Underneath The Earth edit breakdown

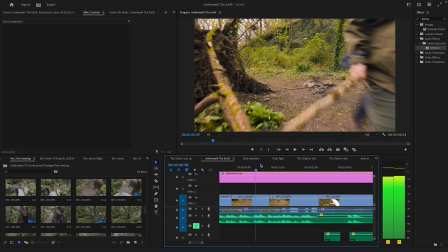988s
Now we took a lot of takes of this shot, but we still got it. It still worked pretty well. And then this shot was a bit tricky because
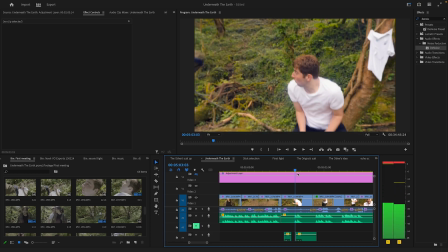996s
I didn't like kind of a certain aspect of it, but I had to go with it because it's the shot that kind of like tracked down properly,
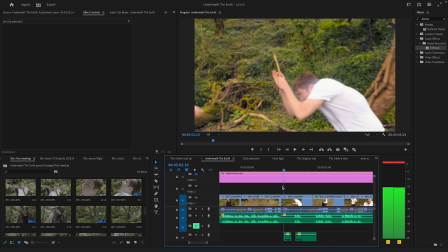1002s
and it looked like it made sense from here to there.
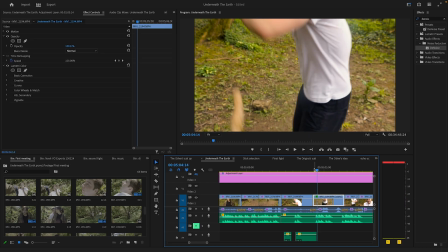1008s
This is a shot. We had a couple takes of this. There was really nothing else I could do about the shot.
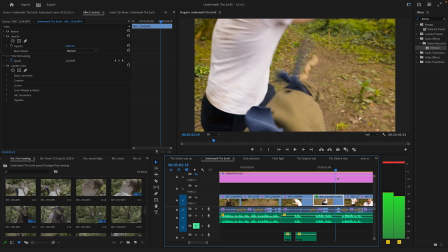1013s
I'm not a big fan of it. It just looks a bit like, really, but it's fine.
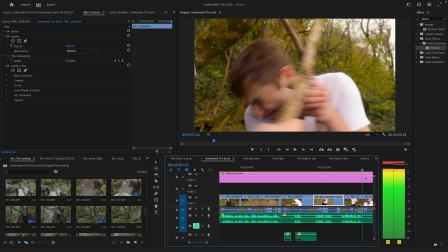1020s
But yeah, again, it's just about kind of getting the continuity in between consistently.
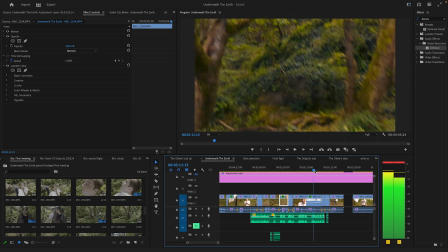1028s
Now this is a shot that's fun because I wanted it to kind of zoom back.
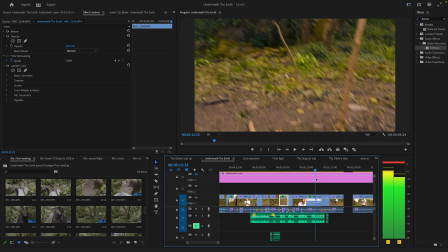1033s
I sped up the footage here, where it kind of goes here, so it goes faster.
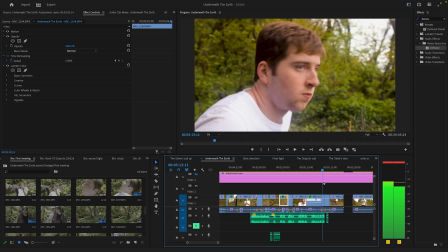1039s
Which kind of just helped with the pace of it, and it made it go into this shot a lot better because that's a quite fast shot.
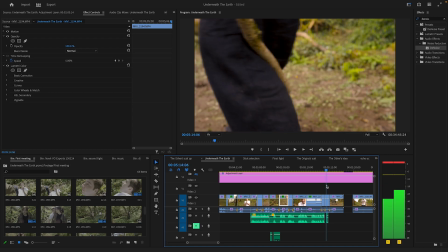1048s
And it was yet again kind of line up the continuity there, bringing his leg up, and then he's down.
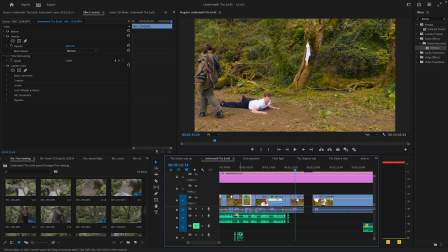1057s
Audio here was the same, denoised it, but I denoised it too much. I made it 34%. I went back over all of it, and I told you about when I went back over it. Did it 34%. What I noticed was the footsteps or the sounds sounded very crunchy but echoey at the same time.
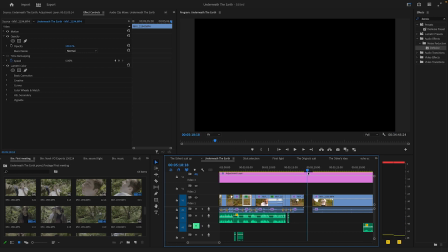1070s
It just wasn't satisfying, so yeah. I did a black spot here because I mean, it's funny, he gets knocked in his ass.
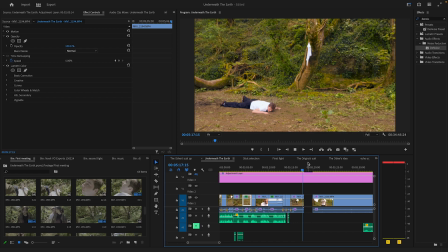1076s
Language. He gets knocked in his ass, and then ta-da.
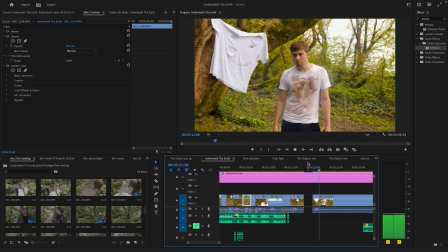1082s
I love that. This shot was originally longer, but I didn't think like it needed the full length of it.
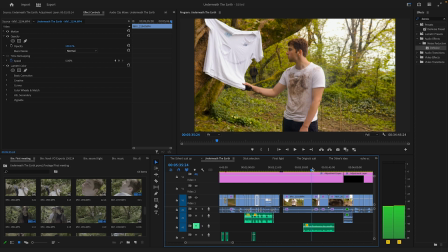1092s
So it just kind of goes from there, and then because originally he asks, whose was this? Who's George? Because it has the tag George in it, because obviously it's from George, which is like owned by Asda or something. But I just didn't feel like it needed that, so I kept it out of it.
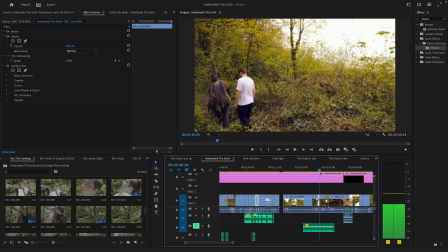1111s
So then it comes to this shot, and yet again it was lining up the continuity of like how he's walking and that kind of thing from there.
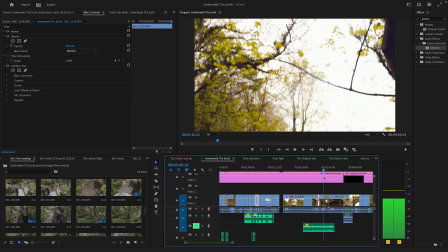1117s
And I wanted to make this, and then it goes into like a top shot where it transitions into then here.
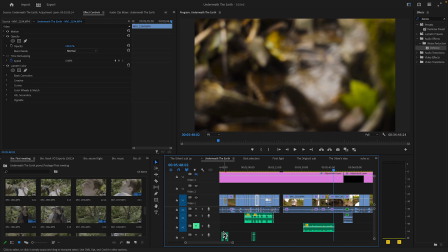1124s
I still did some audio while I was going through it. So here, for example, this is like a kind of water sound effect. No, it's not. That's the music, sorry. Here.
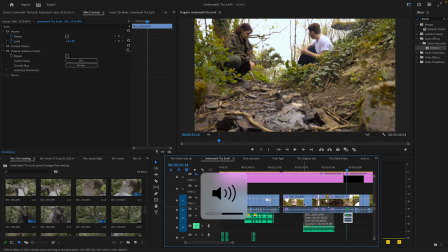1134s
So I added a water sound effect that made it subtler because you couldn't actually hear the water from this shot, but I wanted you to be able to if I play it. Yeah, it's very quiet because without it, you can't hear it. So yeah, I added that there.
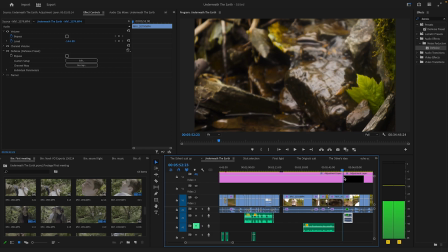1153s
But this shot already had water in it, it was fine. So this sequence here is the stream sequence, and it consisted of only three
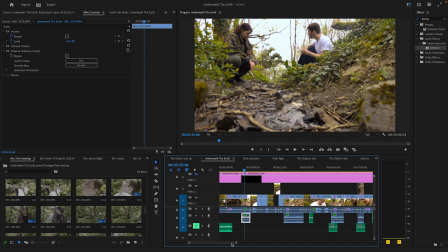1162s
main different shots, which was two 180-degree angle shots, and a master shot,
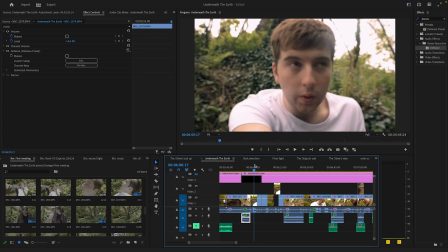1168s
which this is the master shot, and then you have his 180-degree, and you have her 180-degree.
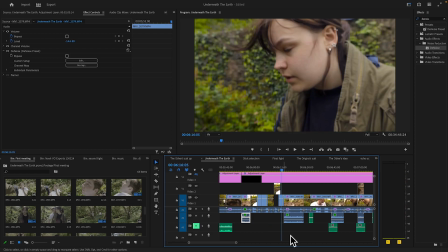1177s
And then, yeah, other than that, it was just splicing them together. It wasn't too hard.
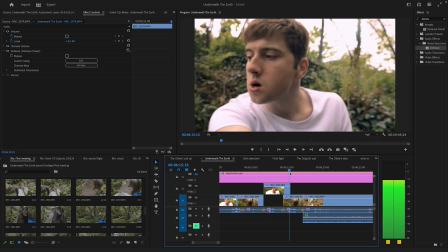1181s
I made some of the clips overlap with the dialogue, so it kind of helps fill continuity more. Man, this clip is dead with color, and you haven't got like color correction in it. Bloody hell.
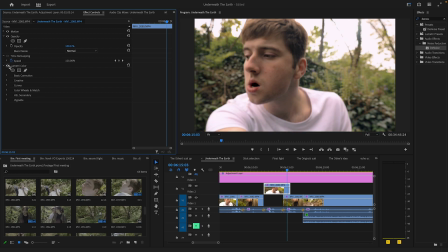1198s
Yeah, that's too warm because it was a cloudy day. Jeez. um, yeah. So I made the audio kind of overlap because I felt like it just kind of made it feel a bit more like connected and not like two different instances like that.
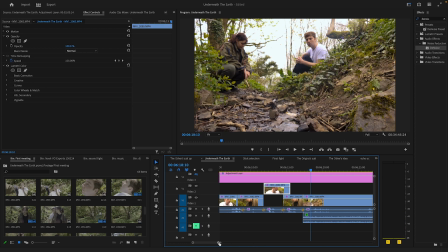1212s
And that's kind of something I do it throughout the film. Is I have some of the audio overlap because it just kind of makes each clip sit into each other more properly.
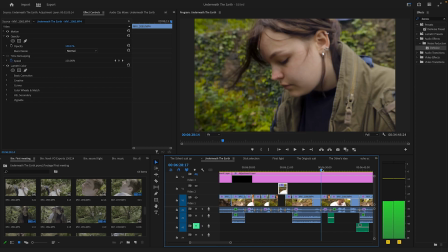There's a cat over there. Sorry, I'm looking out the window.
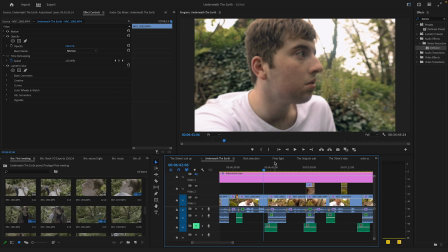1232s
And yeah, again, it's just balancing, just different shots there. Here's where we had some specialized shots.